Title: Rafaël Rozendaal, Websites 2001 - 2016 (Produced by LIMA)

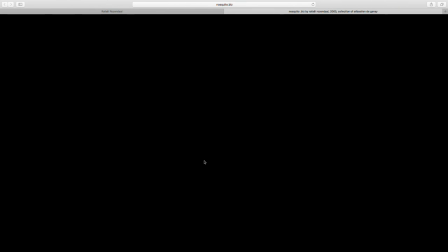[20:39]
This is an interactive website that's completely black. And if you move the mouse, you hear the sound of a mosquito. And if you stop, you don't hear anything. So
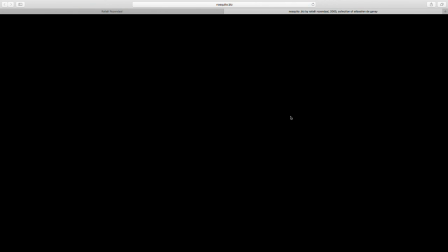what we see is there's no image whatsoever. The only image is the mouse cursor. So this is typically a website that doesn't make sense to convert for touchscreen because
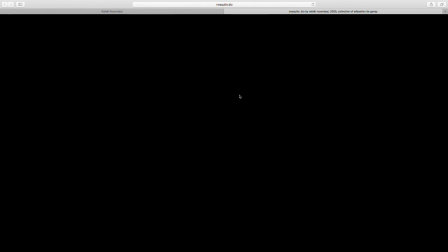[21:15]
there's no cursor on the touchscreen. In this case, to suggest the movement of a mosquito, originally I thought I should make something in the interaction that
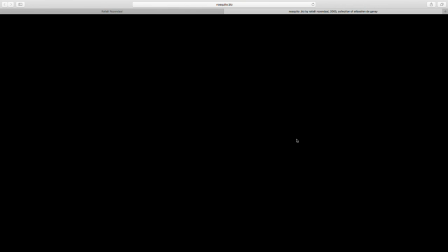[21:29]
there's a very nuanced relationship between the sound and the movement of the cursor, but it turned out that pause and play was enough and that your mind thinks you're creating all these subtleties, but all it does is it presses, when you move,
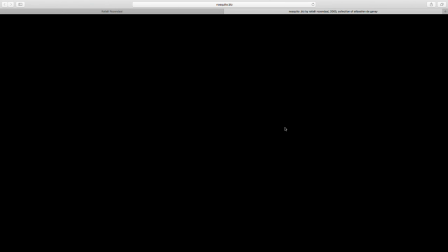[21:46]
it turns the sound on, and when you stop moving, it turns the sound off. And there's a slight fade at the end so that it's not a too hard of a cut. So it doesn't matter if you move very fast or very slow. There is a stereo effect.
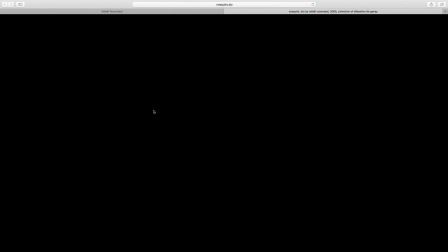[22:02]
So if you move this way, it'll be more on the right channel. If you move this way, it'll be more on the left channel.
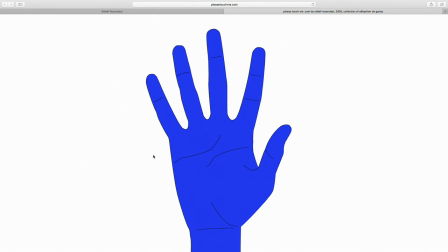[22:12]
The next website is pleasetouchme.com. And it's an interactive depiction of a hand. It's a line drawing of a hand, and I filmed a hand and then traced all the frames, about 50 frames from the finger being here to the finger being here.
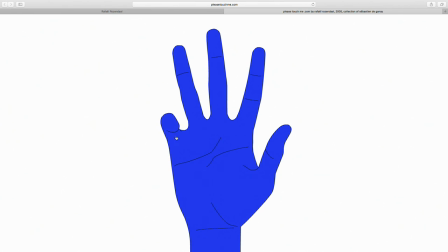[22:30]
So as I'm dragging my mouse, it's just going through this movie clip with all the different positions of this finger. And this line in between the fingers is dynamically generated.
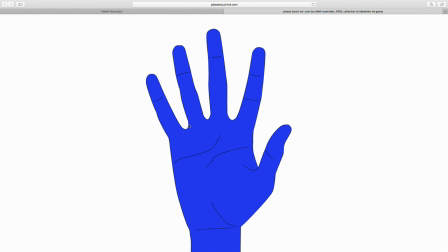[22:42]
So this finger is cut off here, and then this part is generated, and this fill is generated up to here. So there's five independent timelines that can move independently, and if I pull the finger down,
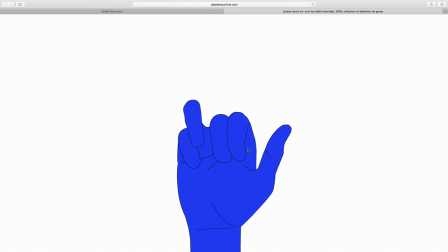[22:58]
after a certain time, it will just automatically go back up.
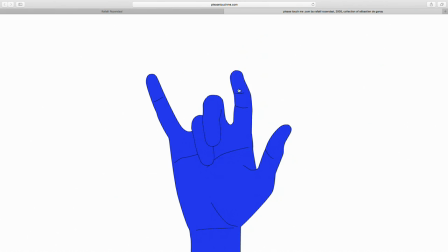[23:04]
So this is, again, you have control over the hand somewhat, but the hand also moves on its own outside of your control.
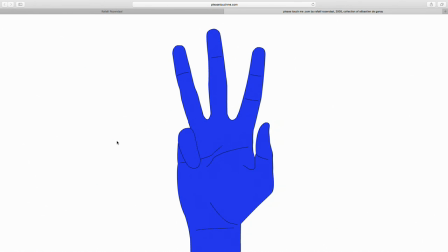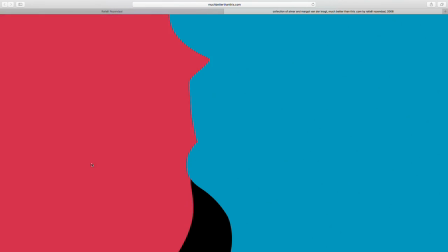[23:19]
The next website is muchbetterthanthis.com. It's in the collection of Almar van der Krocht and Margot, his wife.
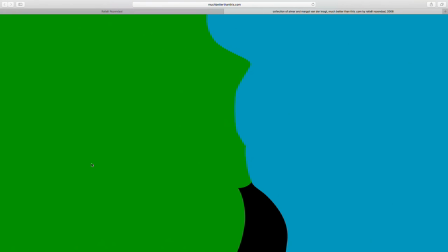[23:28]
It's from 2006. And what we see is two silhouettes of two people kissing.
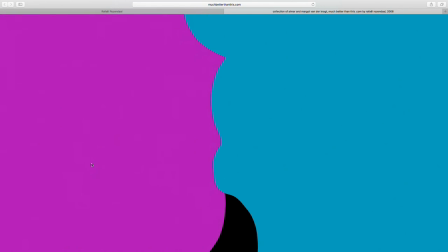[23:34]
It's a loop. Most of my websites are not loops, but this one is. The movement is a loop.
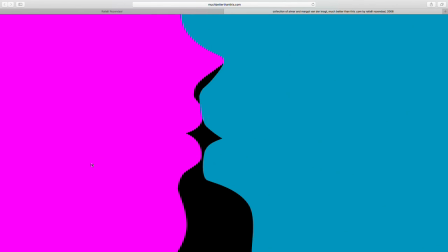[23:40]
The colors are not a loop. So I made points on the timeline.
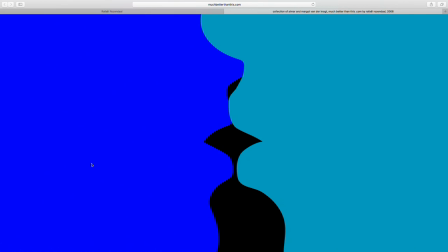[23:46]
I filmed these two people kissing and traced all the frames, and then I made points on the timeline, which I consider the kissing points.
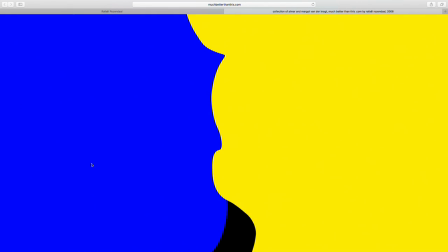[23:54]
And at that point, there's a fade in one of them. It changes color.
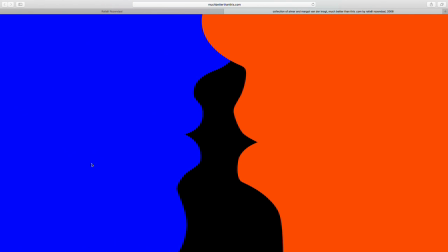[24:00]
So if you look, you'll see exactly at the moment of kissing, one of the faces changes color.
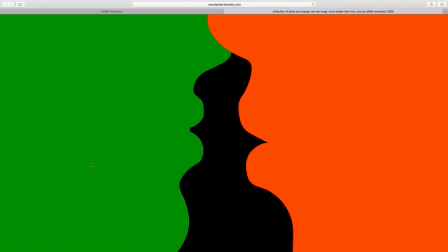[24:06]
And then again, usually I work with a set list of colors.
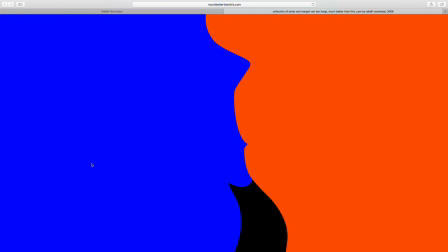[24:10]
So I rarely work with random colors, because if you choose random colors,
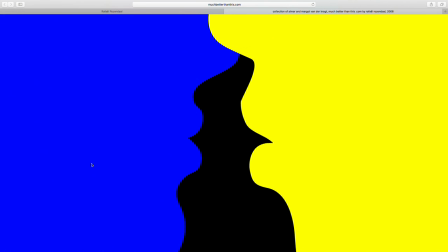[24:16]
it's sort of a predictable randomness in the sense that if colors are random, it ends up being kind of gray or
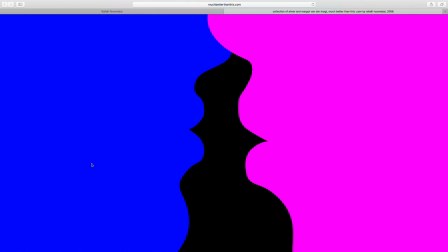[24:26]
non-saturated colors. It's very rare the chance that you get a saturated color if you're just randomly picking from the full spectrum.
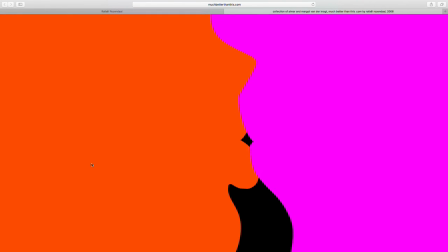[24:33]
So I want to define a number of colors.
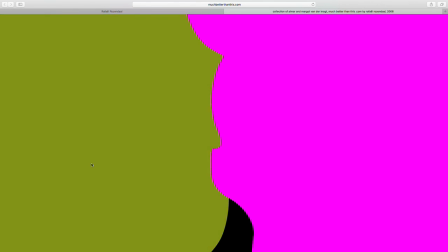[24:35]
But in the eight colors that were used here, the selection of colors is random.
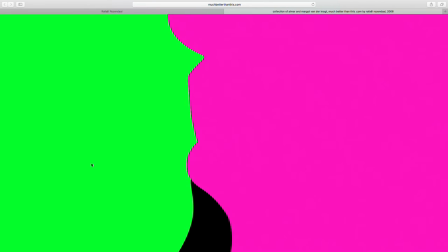[24:43]
But there is a function that makes sure that the left and the right face don't have the same color at the same time.
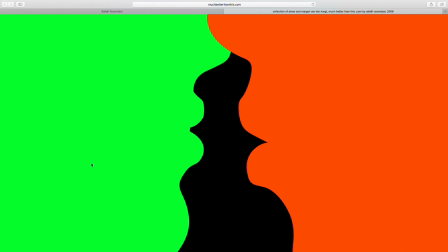[24:48]
And to show you the scaling,
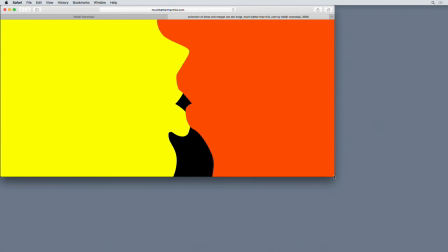[24:52]
this is again a work that scales proportionately and up to a point.
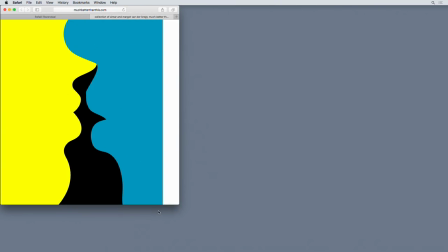[24:57]
If you watch it on mobile, it'll look like this, probably on a phone. And on most people's screens, it will look like this.
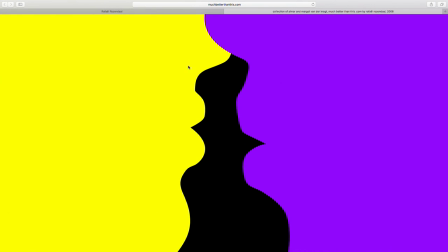[25:05]
So it adapts to whatever potential space there is. And
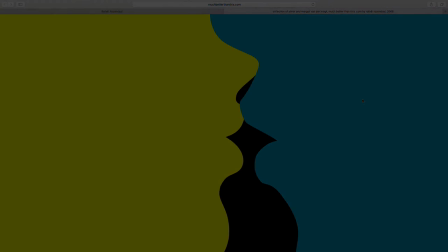[25:15]
yeah, that's it with this piece.
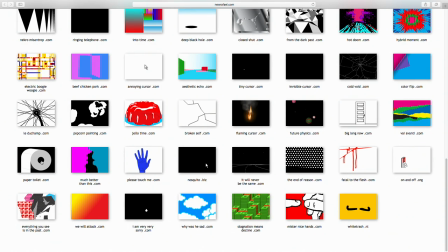[25:21]
Okay, the next website is papertoilet.com. It's in the collection of Sebastian de Ganet.
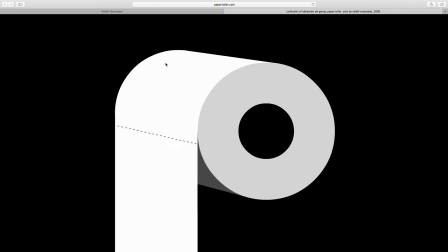[25:28]
And we see a roll of toilet paper that you can re-roll or unroll. I can pull on it, and as I pull on it, you'll see the roll get smaller.
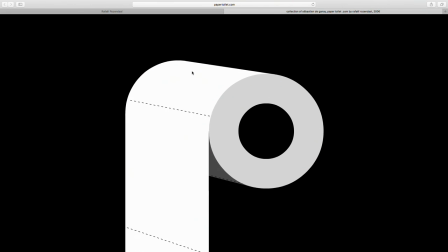[25:43]
It takes a while, but you can completely unroll the whole roll of toilet paper.
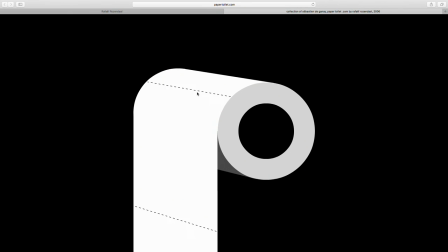[25:49]
So let's do that now. It's going to take some time, but might as well, just so you can see the ending.
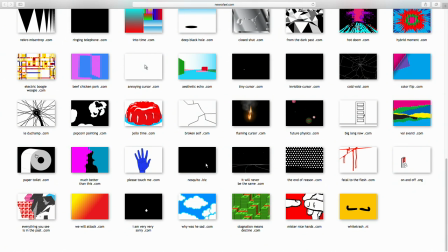[25:57]
This website also remembers where you left off. So if you close the website and revisit it, this is where the toilet paper was when you left it.
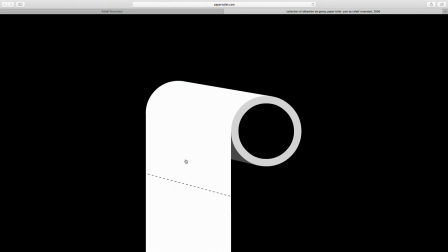[26:06]
So you can continue. You can roll back and the roll will get bigger.
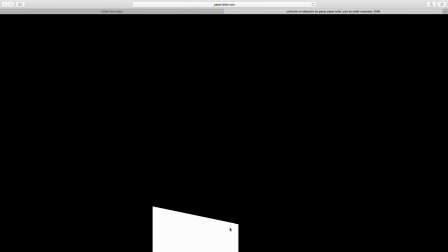[26:10]
But if you get to the end, then the toilet paper is gone and it's just a black screen.
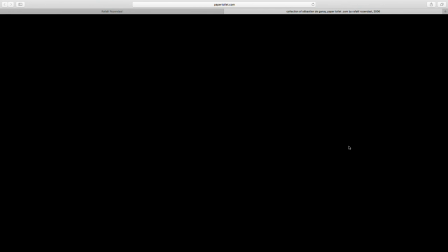[26:18]
And many people ask me online, I ran out of toilet paper.
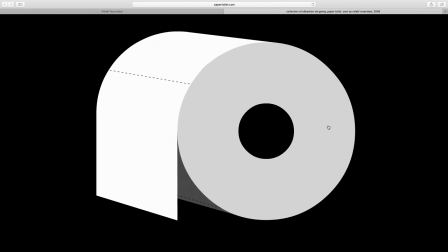[26:23]
The trick is if you want a new roll, you double click. And not a lot of people found out.
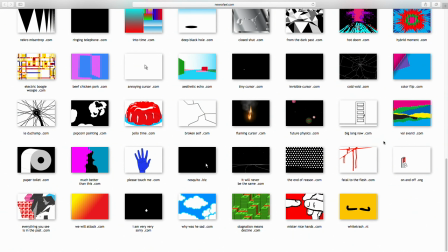[26:29]
I think double clicking is unnatural on the internet, so people didn't think about it.
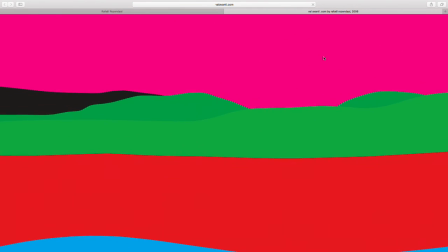[26:34]
The next website is viavanti.com from 2006. And we see a landscape.
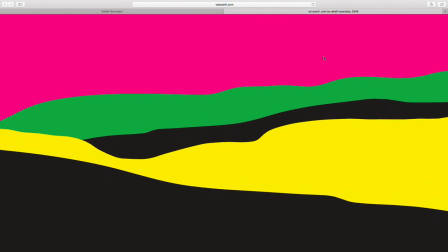[26:40]
It looks like you're flying over a hilly landscape. And the landscape is made by the graphic representations of hills.
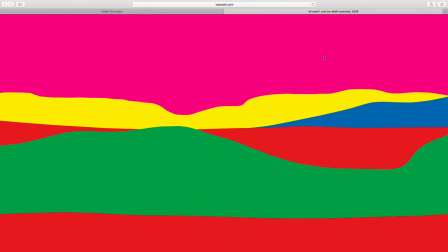[26:48]
There's 8 or 12 basic shapes that I drew. And those shapes have a vertical movement.
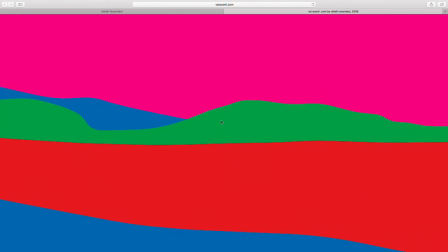[26:57]
They go up and then they go down. And as that happens, they also scale up.
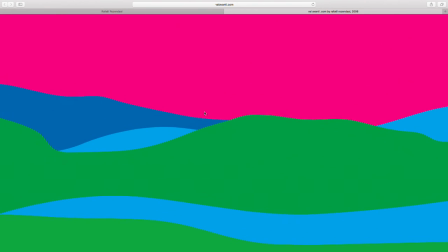[27:02]
And the script randomly chooses one of the 8 hills, or one of the 12,
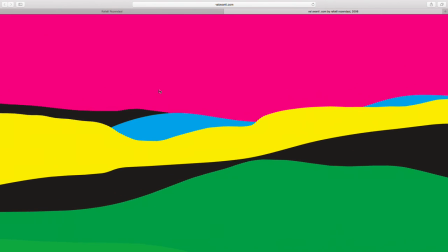[27:08]
and then chooses whether it shows them regular or flipped from left to right.
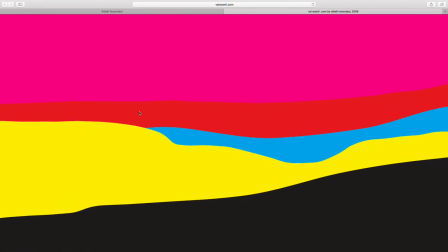[27:15]
That way you have a bit more variation. And then it chooses one out of a number of colors, I think 8 or 12 colors.
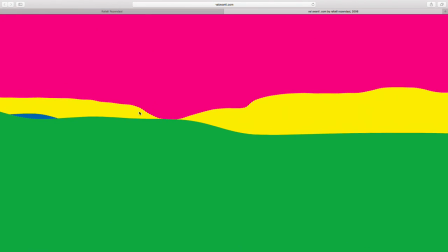[27:22]
I usually work with the pre-selected colors because then I have more control over the image.
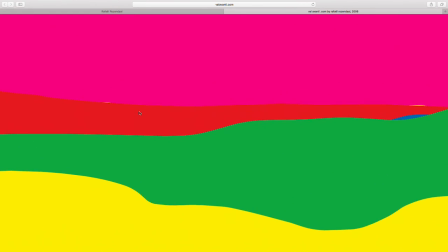[27:29]
I think that random colors have a very predictable look.
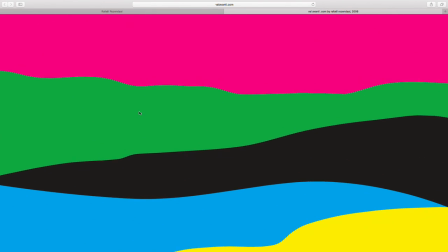[27:32]
Like a lot of digital art, a lot of random generative images tend to work with completely random colors,
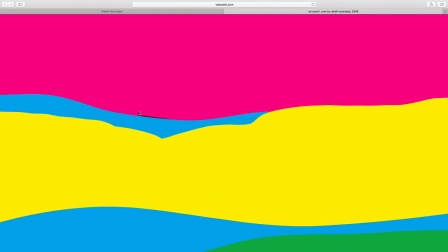[27:40]
and it kind of gives a bland result. And I think if you select colors yourself, you have more of a character in the work.
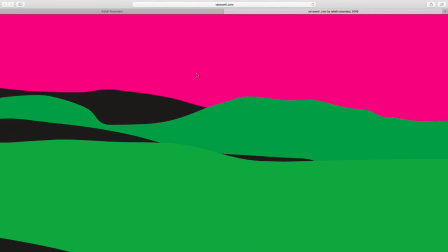[27:48]
For example, the black here is not 100% black. It's maybe 90% black. So that way you just,
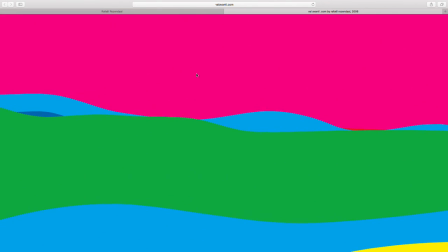[27:55]
in my view, you get more value, not value, you get more a characteristic.
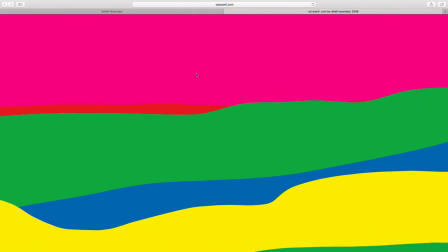[28:02]
And I like to choose colors that work on any monitor. So these colors are very, they have a lot of contrast, and they're very high in saturation.
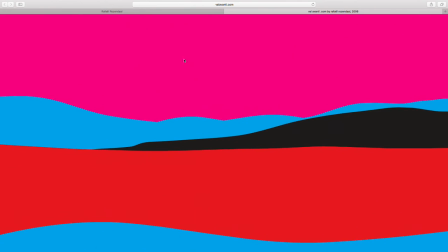[28:11]
And so I don't want to work with colors that are too subtle, because on some devices or some screens, they would disappear.
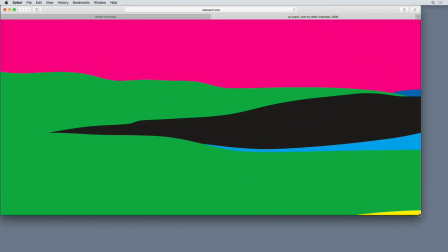[28:19]
And this work scales
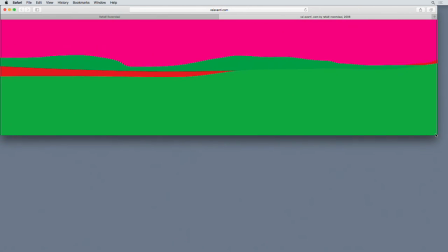[28:24]
disproportionately with any aspect ratio, and it squeezes the work. So you can view it any way you want.
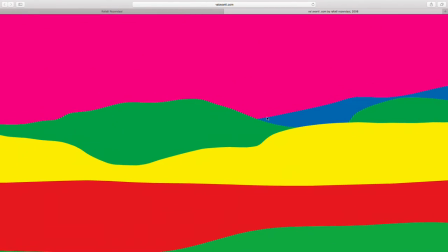[28:32]
The viewer can decide on the way he or she wants to see the work.
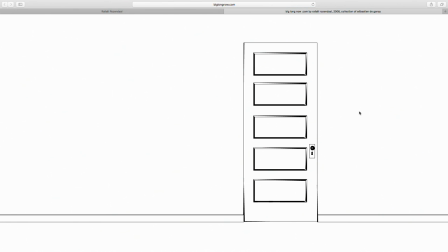[28:38]
The next website is biglongnow.com. We hear a doorbell, and you can open the door. You can open the door by dragging the doorknob.
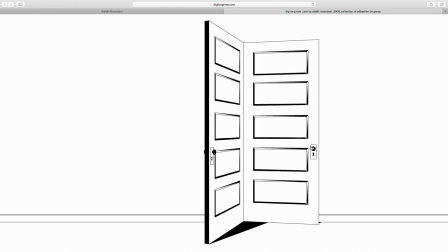[28:51]
But behind this door is another door. And behind that is another door.